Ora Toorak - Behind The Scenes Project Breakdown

We recently did a really fun shoot with a gym client of ours and so I just wanted to run you guys through it and give you a behind-the-scenes look at how we approach these types of shoots.
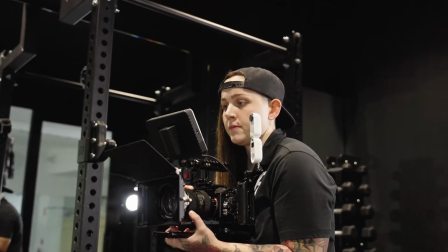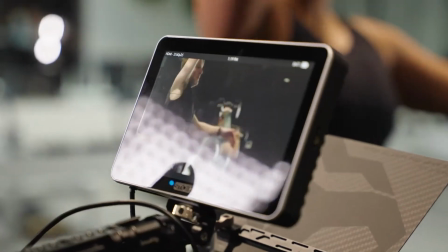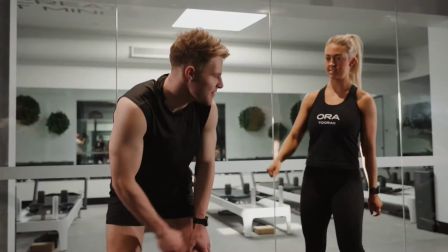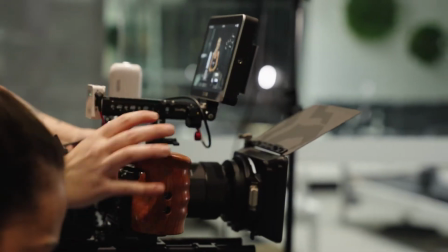What's going on guys? Welcome back to the channel. If you're new here my name is Rachel and I run a creative agency that produces video and photo content for fitness, beauty and e-commerce brands. If you want to learn more about filmmaking or see more behind-the-scenes videos like this then be sure to subscribe.
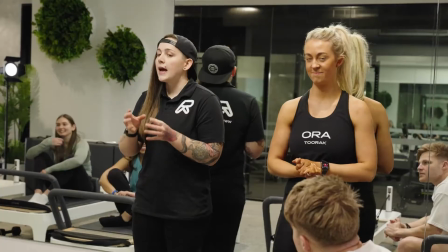0:54 The client wanted to produce a video to promote their upcoming eight-week challenge. Because they were organising a group of members to come into the studio,
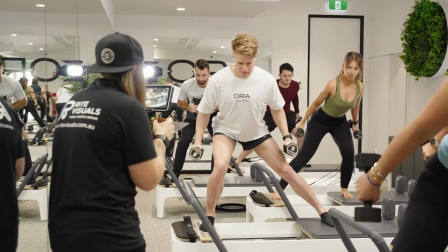1:02 we decided it would be a good idea to shoot more than what we needed to create a bank of footage that we can use for future edits.
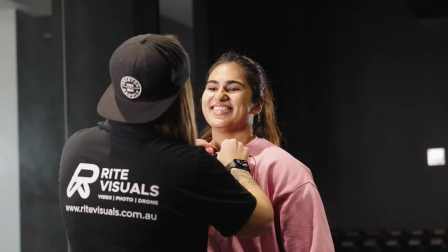1:09 We also filmed some quick client testimonials as most of the members they organised were coming up to their 100th class so they wanted to share something on socials when that time came.
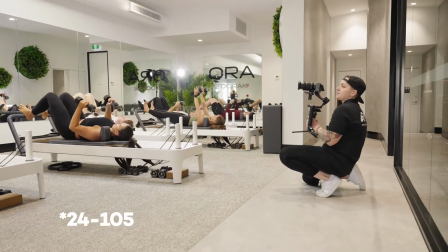1:22 For this shoot we used the Sony FX3 with the 24-70 on a gimbal and the Sony A7S III and again with another Sigma 24-70 built out on my handheld rig which I do have a separate YouTube video for that if you want to check that out up here.
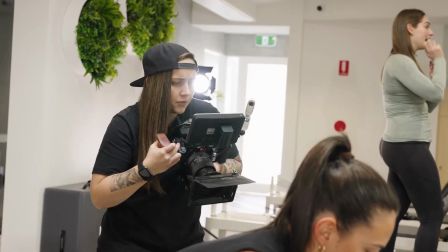1:36 Once I started shooting for about five minutes I realized I just wanted to shoot pure handheld as it was just more high energy and suited the overall vibe of the project better.
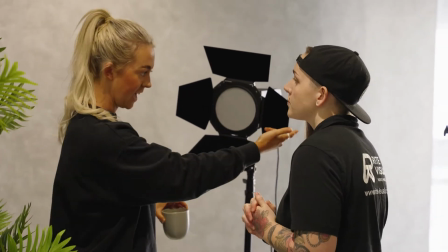1:45 For lighting we set up a series of nanlight products throughout the space due to the fact that there is a lot of mirrors in most gyms.
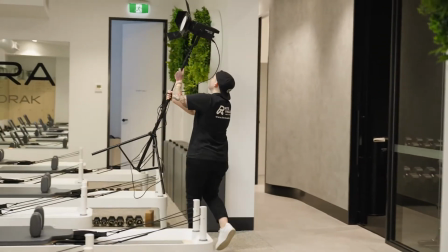1:51 We decided to set up the lights to be in frame but we just didn't set up giant soft boxes as that would have stuck out and be way more obvious than just using barn doors like we opted for.
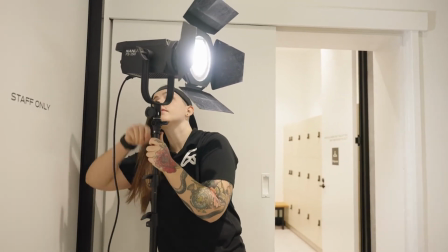2:01 The Nanlite FS150 was placed towards the back of the room and the Nanlite Forza 60B was placed in the opposite corner towards the other end of the room.
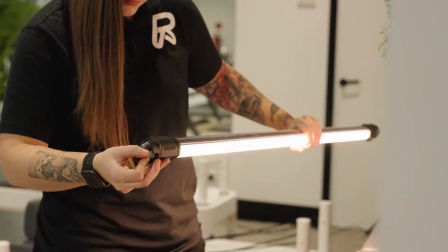2:09 We also set up two Nanlite pyvo tubes up against some boxes to just add some more lighting to the space.
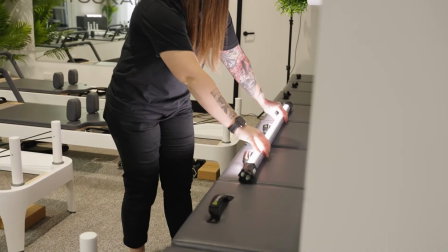2:15 What I love about pyvo tubes is that because they're battery powered and you don't need a stand they look pretty cool in frame.
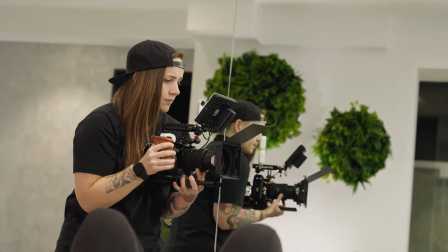2:25 There were four main focus areas for this project. The Pilates room, the strength room, one-on-one personal training and the community vibes.
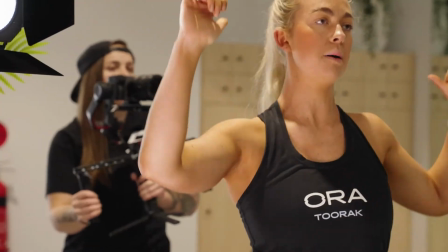2:34 I had a rough timeline and list of key shots I wanted to capture and just let the client run the group through a few exercises in each space.
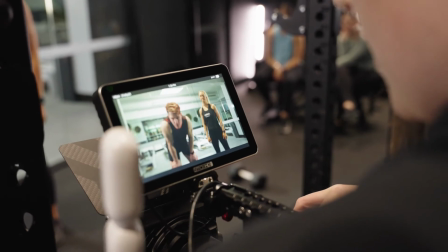2:41 I would start off by taking wide shots of the group working out and then focus in on one or two people for that exercise.
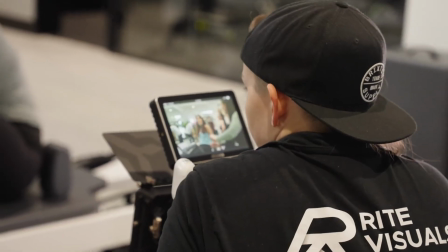2:47 During their rest break I got them to do some sort of interactions with each other so I could just get some extra filler footage.
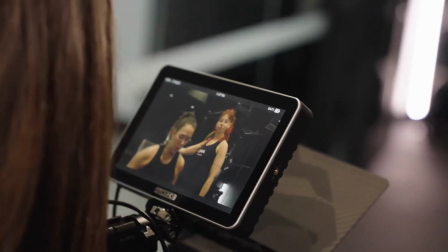2:53 Once we moved into the strength room we also set up the NANDLIGHT Mixpanel 150 as it was really dark in this space.
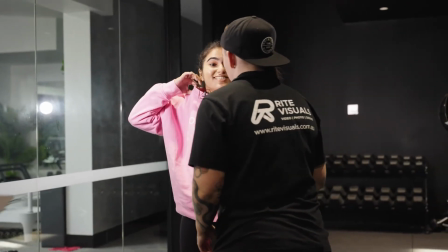2:59 This is also where we ended up shooting the testimonials as the backdrop looked really cool. All in all, the shoot went really well.
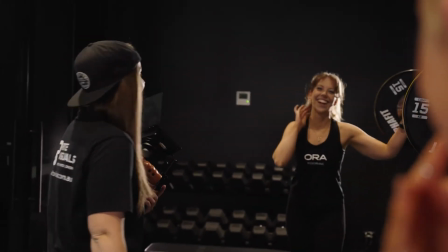3:06 It was a lot of fun and the content we ended up producing looks amazing. I'm super happy with it and so is the client. If you're interested in seeing all of the finished videos, then head to the webpage linked below.